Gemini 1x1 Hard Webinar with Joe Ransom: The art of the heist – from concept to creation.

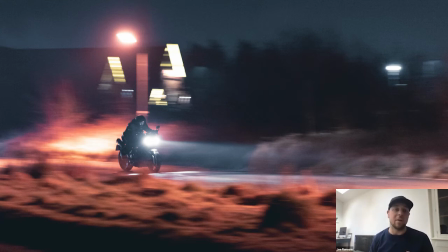1610s
It was actually a joy, and it was nice it took me a day probably to get my head around it, or half a day to think about, right, okay, what can these do and why can they do it? But then after that, I think I've mentioned to you before, Michael, but like going on to my next set and like not having 20 of them in the truck and then having to go back to more traditional methods of lighting.
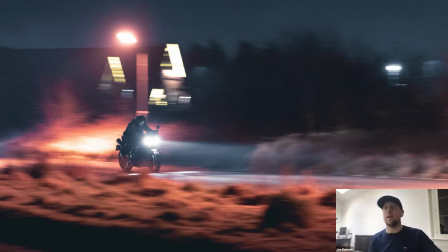1628s
Actually, that was then the issue. My head was like, oh, okay, right. No, we need to do this. Oh yeah, we need to run all that cabling that way. Oh yeah, we need some power here. We need like a big directional source there. And I need to cut that here and I need to bounce that there. It was, so yeah, it really is. I don't know.
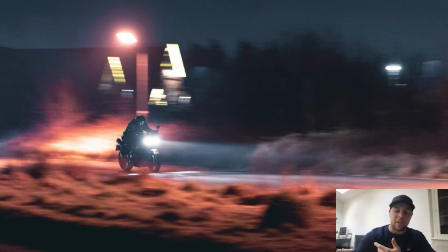1645s
Again, we chatted about that thing of it being a light for the videographer versus the light for the cinematographer sort of thing. And yeah, I mean, people probably call me a videographer, but as a cinematographer, I would say like I'd absolutely like have it on my set,
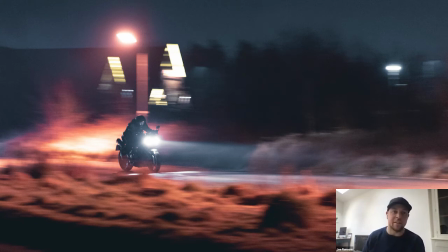1664s
and like on all my sets, I'd love to have just a few of them in the locker to pull out. And I mean, I messaged you afterwards about that short film I was doing. I was like, look, any chance of a couple of one-bys, because I was thinking, like, I can't think how else I'm going to do this in the time that I've got to do it.
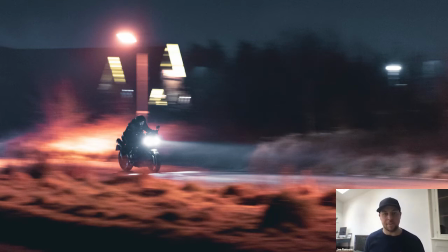1678s
And it was the perfect lamp for me to use. Well, it sounds like you need to put in an order to Litepanels, I would say. I know. If only I could get some discount. So let's move on to the final setup.
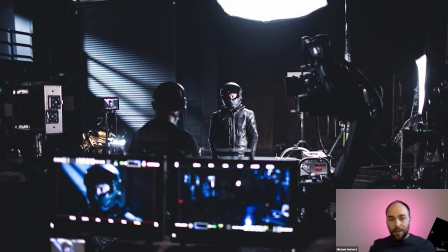1690s
Last one I want to look at is as the protagonist, he re-enters the shutter door, and then we have that classic contra zoom on his face just before the twist. So this is the setup you first talked about after the shoot, because as you said, it really, really demonstrated the Gemini 1x1 Hard's versatility.
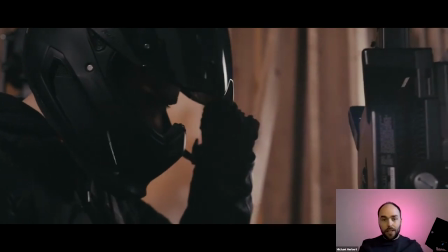1707s
You can see the main edit on the screen, but it's quite difficult to take in the nuances of the lighting in that short clip.
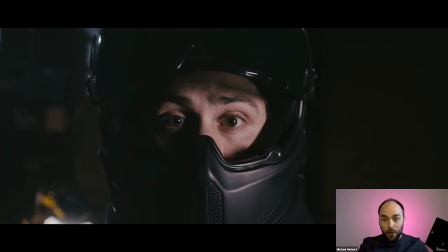1713s
So do you want to explain the different elements that are going all in this one scene here?
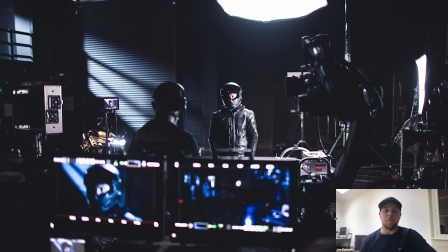1718s
Again, so this is probably one of the last scenes before the street scene that I actually lit with the 1x1. And at this point, like I said to you, it was just easy. So we've got like this, the octadome overhead,
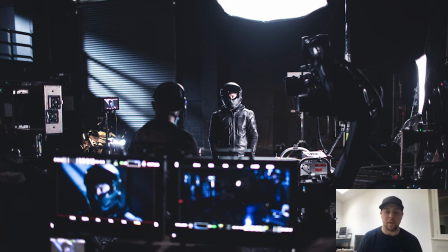1733s
giving us that really nice, soft, toppy light, which is giving him that lovely sort of like top, sort of like backy key, toppy key, but also like giving us the bike sort of key as well.
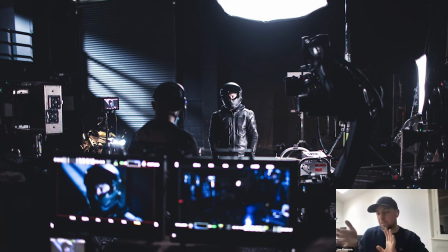1746s
And then I've got here, he's got like a 3/4 fronty key used just from a snap bag, just chucked up with a snap bag on it. And then we've got one on the floor to the left that's just giving the bike a little lift, like just through an egg crate.
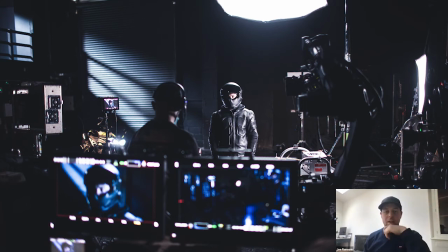1761s
And then in the far side, like up on the mezzanine area through that balcony, I remember just saying to Vinny, like, just chuck one up there and let's see if we can get some interest in the back. Like, even at this point, I'm thinking, it's probably not going to quite do what we want it to do, but let's chuck it up and see what it does. And he just whipped out the diffuser and he popped it up about 15 meters away from where that,
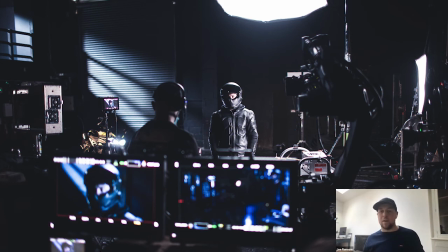1781s
maybe not that, maybe like 10 meters away from where that balcony is. And he popped it through, and it was cool. It did that. And I remember like Arthur, my co-director, came back and I don't know, he'd been outside or whatever, and he came back and he was like, oh, right, so what have you used up there then?
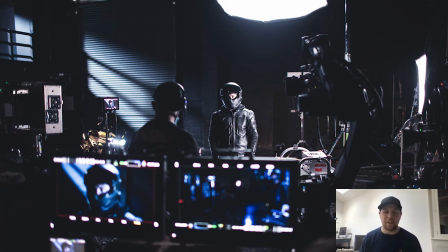1798s
I was like, that's a 1x, and it's just a 1x, obviously. And he's like, I was like, he physically went to go and have a look at it because he didn't believe that we'd still only done that. Yeah, so that shows it. We're using it in 1, 2, 3, 4 different ways, and it's doing everything we need it to do in that scene.
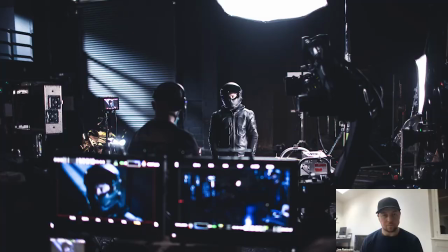1814s
It's perfect. Yeah, I saw that. I was like, that has to be a point source.
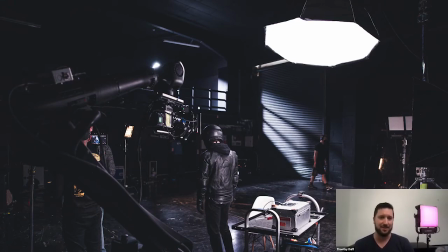1820s
Like, how could you get such a nice crisp shadow off of that? Pretty impressive. And it's not even that far away. That's the thing. It's not miles and miles away from it. So yeah. So what would you have used previously to achieve that kind of thing then? Yeah, I mean, yeah, like you said, you'd use something super directional,
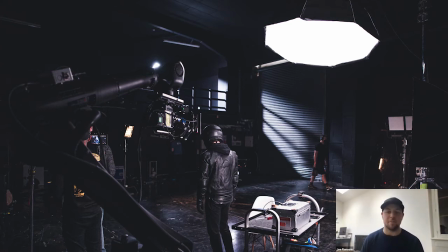1839s
whether it be like a Source 4 or a Joker bug or whatever it may be, but something directional and hard as you can get, as hard as you can afford to, you know, to get off the truck or whatever.